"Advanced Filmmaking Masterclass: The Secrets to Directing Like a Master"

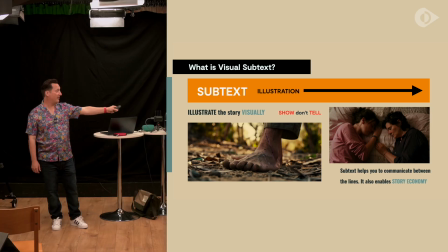12:29 We viscerally feel it when we see a bare scratched foot on the ground.
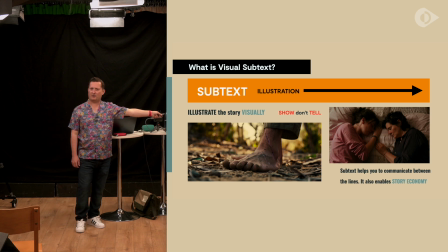12:34 What's it telling us when you look at a bare foot like that on a bare ground? What sense do you get from it? Sorry? Running away. From danger. Vulnerability, danger.
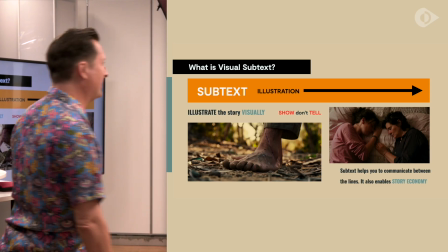12:45 Sorry? Poverty. How does it make you feel? Do you feel safe?
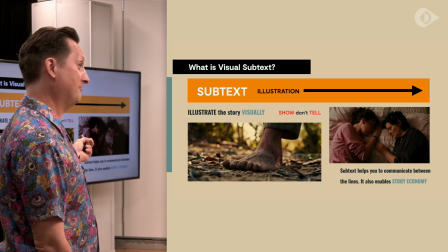12:51 No. No. Safe, anxious, Yeah. fearful.
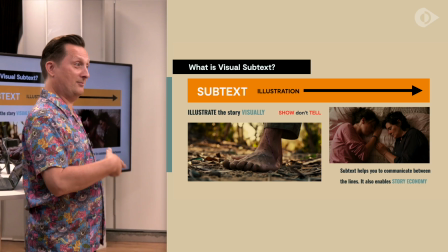12:53 So a shot like that is getting your audience to right into that place you want them to be immediately.
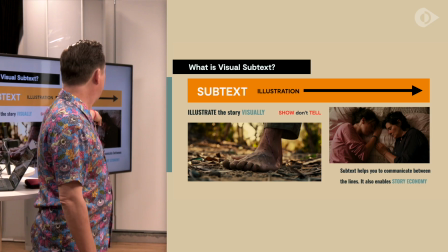13:00 Okay? Now the shot on the right there between two characters,
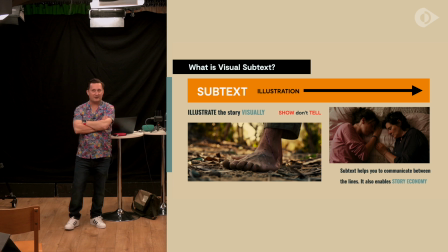13:05 say you got two characters in a film and it is actually from another, there is a specific film that shot is kind of inspired by. Say that's a mother and daughter in a very early on in a film.
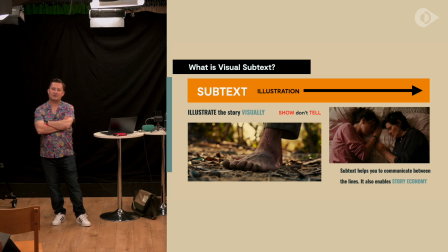13:17 What's that telling us about those characters? Like maybe they're experiencing grief.
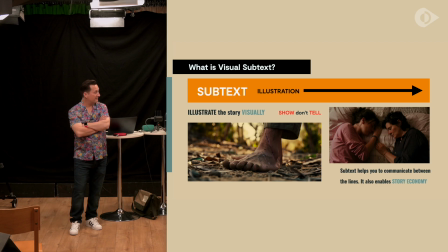13:23 They could be experiencing grief, Yeah, sadness. sadness. I think there's a closeness there as well. There's a closeness there as well. I think, yeah, there's a closeness. They're facing each other, like graphically. Thinking about it graphically, they're facing each other. What else is going on with the daughter on the left?
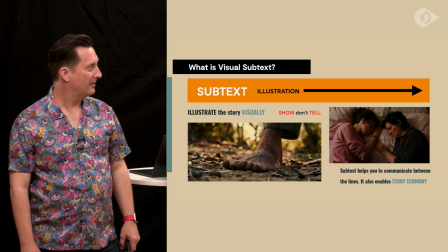13:40 The mother's taking care of the daughter. She's worried about her. Okay, but what's the daughter doing? She's sleeping. What else is she doing? Protecting herself. She's blocking her. Oh. Little things like that can really be used to signify things in your film. Okay, it's detail. Yeah. When you're as a director, you're there and you're directing scenes like this. There's got to be a reason for that. You know, you've got to try to make sense of why these things are happening. Okay, this to me is a really lovely image because what it's showing is what's really rich, which you want to get to as a filmmaker, is levels, and levels can often come about through paradoxes and conflict and things like this. So they're connected, but there's an element of a barrier between them they're creating, and that is pretty much the nature of the film. You know, this is basically inspired by Lady Bird. There's a shot very similar to that in there, and it's about that kind of that relationship between the mother and the daughter, and the you know, love mixed with also wanting to sort of separate as well. Does that make sense? So that's how you can communicate things very, very quickly. You could have spent 10 minutes in a film showing that relationship and an argument in the kitchen and all the rest of it. And we've seen it a billion times. And in fact, you know, having taught students, they'll often like to go talkie because it's easy to do talkie. And then it's like, oh, it's another one of these films where it's just people talking to each other and having arguments in the kitchen. Whereas that communicates it straight away, like that. And people are engaged because there's two things there. One is that visually we're pulled in straight away. It's a rich frame. There's a rich story going on there. And secondly, we have to do some work. We're not being told everything through an argument on screen. We have to try and do some work to work it out. And what your audience wants, as I mentioned earlier, is questions and not answers. Okay? So emotion, we want to communicate emotion.
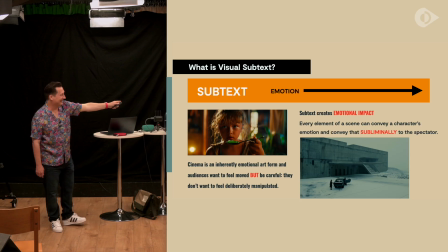15:45 So this shot on the left here, does anyone know what film that might be a reference to? Jurassic Park. Does anyone know what happens in that particular moment in the film? Yeah, the velociraptor. She sees the velociraptor turning up. Yeah. She's scared. And how do we know she's scared?
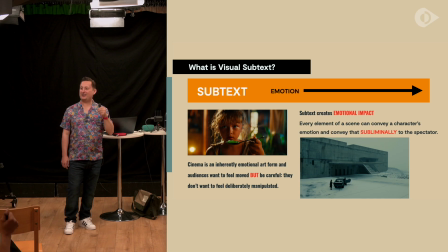16:02 She's shaking the jellies. The jelly shaking. It's fantastic. It's a visual, external representation of her internal fear is the jelly wobbling, isn't it? And it's just, I mean, Spielberg's, you know, he's a genius. He's so good at what he does, people don't rate him.
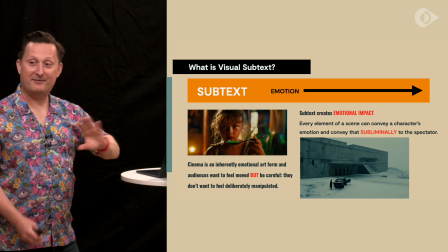16:16 You know, that's the problem with Spielberg. So it's a really, really nice way of communicating those things.
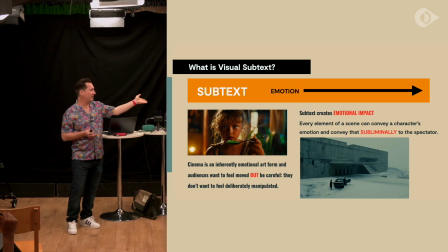16:21 So these are the things we talk about. So it's ways emotion can communicate through the visuals on screen. Now, the one on the right there, how does that make you feel? Lonely? Cold? Isolated. What about the building?